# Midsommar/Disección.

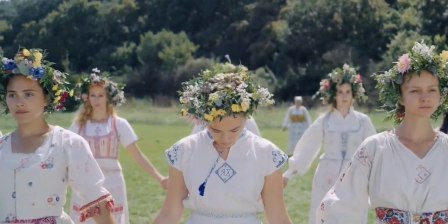499s
The most obvious but adequate example is the trip visuals.
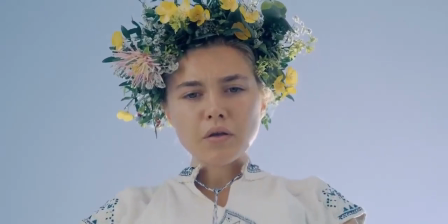503s
To be fair, many scenes featuring this visual effect are meant for both Danny and the audience.
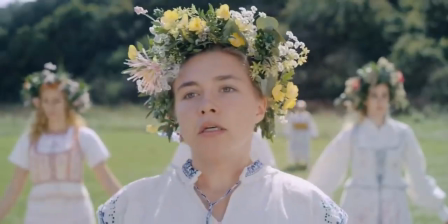509s
But near the end of the film, the effect serves only to elusively put us at the edge of our seats, to see and feel what Danny sees and feels.
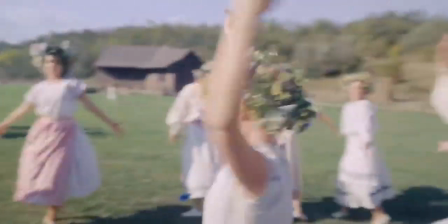520s
The effect itself is very subtle. The visuals are easy to miss and are later forgotten amidst all the dances and conversations that take place.
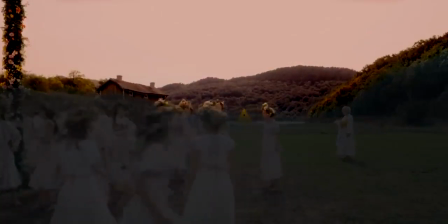529s
By the end, the waving mountains become the new norm and our subconscious accepts the unease to take hold of our inner world.
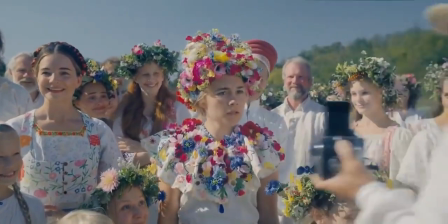536s
That's why the breathing flower that pulsates with Danny's heartbeat can easily go unnoticed.
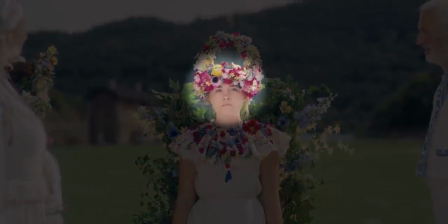542s
Despite the pronounced motion of the flower, speeding up and slowing down with Danny's fluctuating mental state,
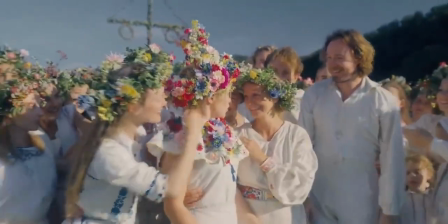549s
the illusion is nearly imperceptible due to the rest of the deceptive movements elsewhere on screen, sustained for an even longer duration.
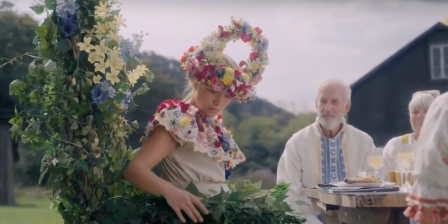557s
It goes without saying that Danny can't see her own crown, so the beating of the flower,
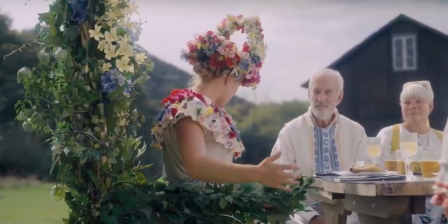562s
even if undiscovered, is there to affect and pressure the audience to feel restless.
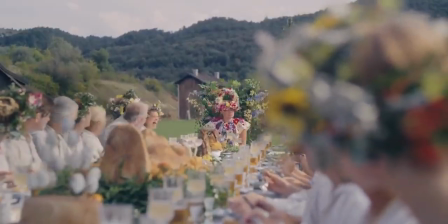568s
If you watch the film with this mindset,
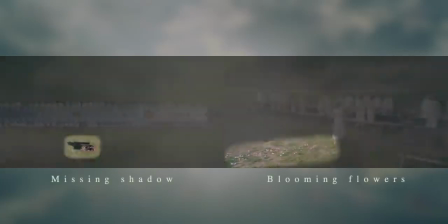571s
you'll catch that many of the audiovisual trickeries that felt normal at the time aren't really normal and wouldn't have worked in any other context.
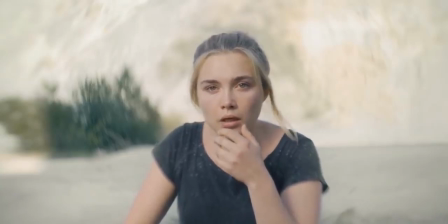579s
The exaggerated radio blur that accentuates Danny's shock, for example, could have seemed cheap and overdone.
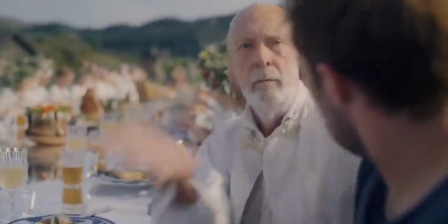586s
But thanks to the meticulous build-up and the unique plot point that involves the characters ingesting psychedelics, the blur perfectly fits in.
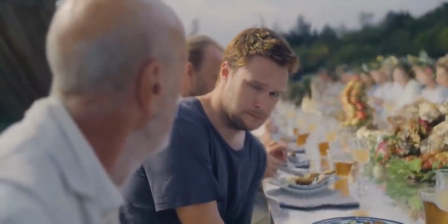594s
isolating Danny and reviving the theme of loneliness while implying that anxiety
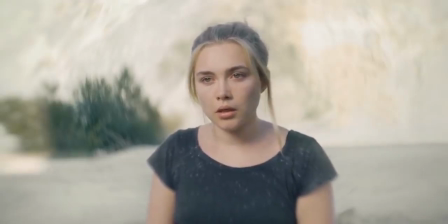600s
is a subjective nightmare that is impossible to fully communicate and share.
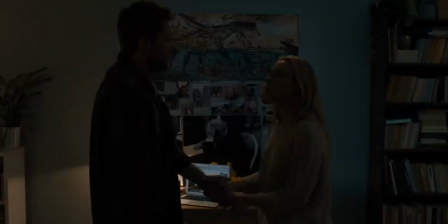607s
And that's the genius of Astor's directing, his ability to draw us into the psyche of his characters,
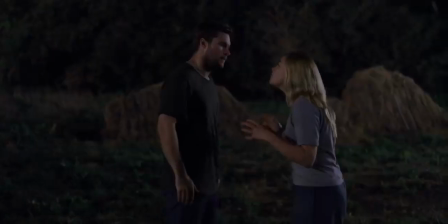613s
forbidding us to stay grounded as spectators.
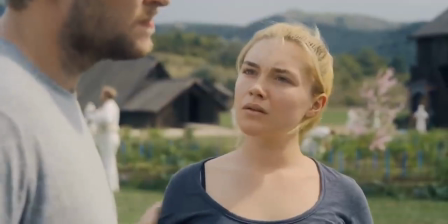617s
If the primary method for achieving this effect in Hereditary was through omission, Midsommar does it through insertion.
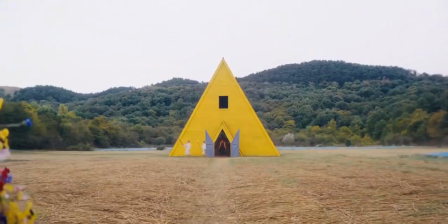625s
And rightfully so, because anxiety always involves the intrusion and recurrence of unwanted ideas.
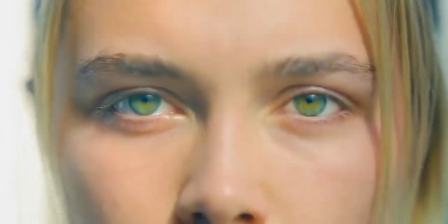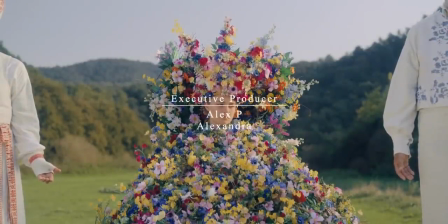646s
Hey everyone, thanks for sticking around till the end. This one was so much fun to make.
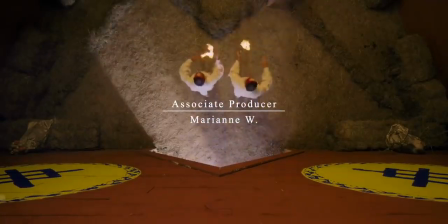651s
I recently received my beautiful collector's edition Blu-ray of Midsommar from A24, so I had no choice but to make a video on Midsommar to celebrate.
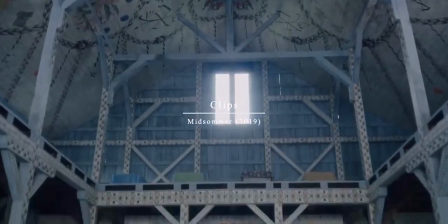660s
There are countless videos and articles on how Midsommar foreshadows what's to come, so I intentionally avoided discussing such topics,
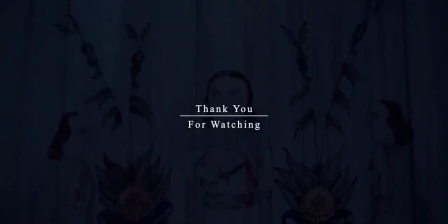668s
but I may do that on my booklet, which will be available on my Patreon page for my supporters, so stay tuned for that. Otherwise, thanks again for watching, and always be sure to keep your mental and physical health in check, especially during such hard times. Maybe don't watch Midsommar like I did. Anyways, stay active, stay safe, be creative, and that's it from me.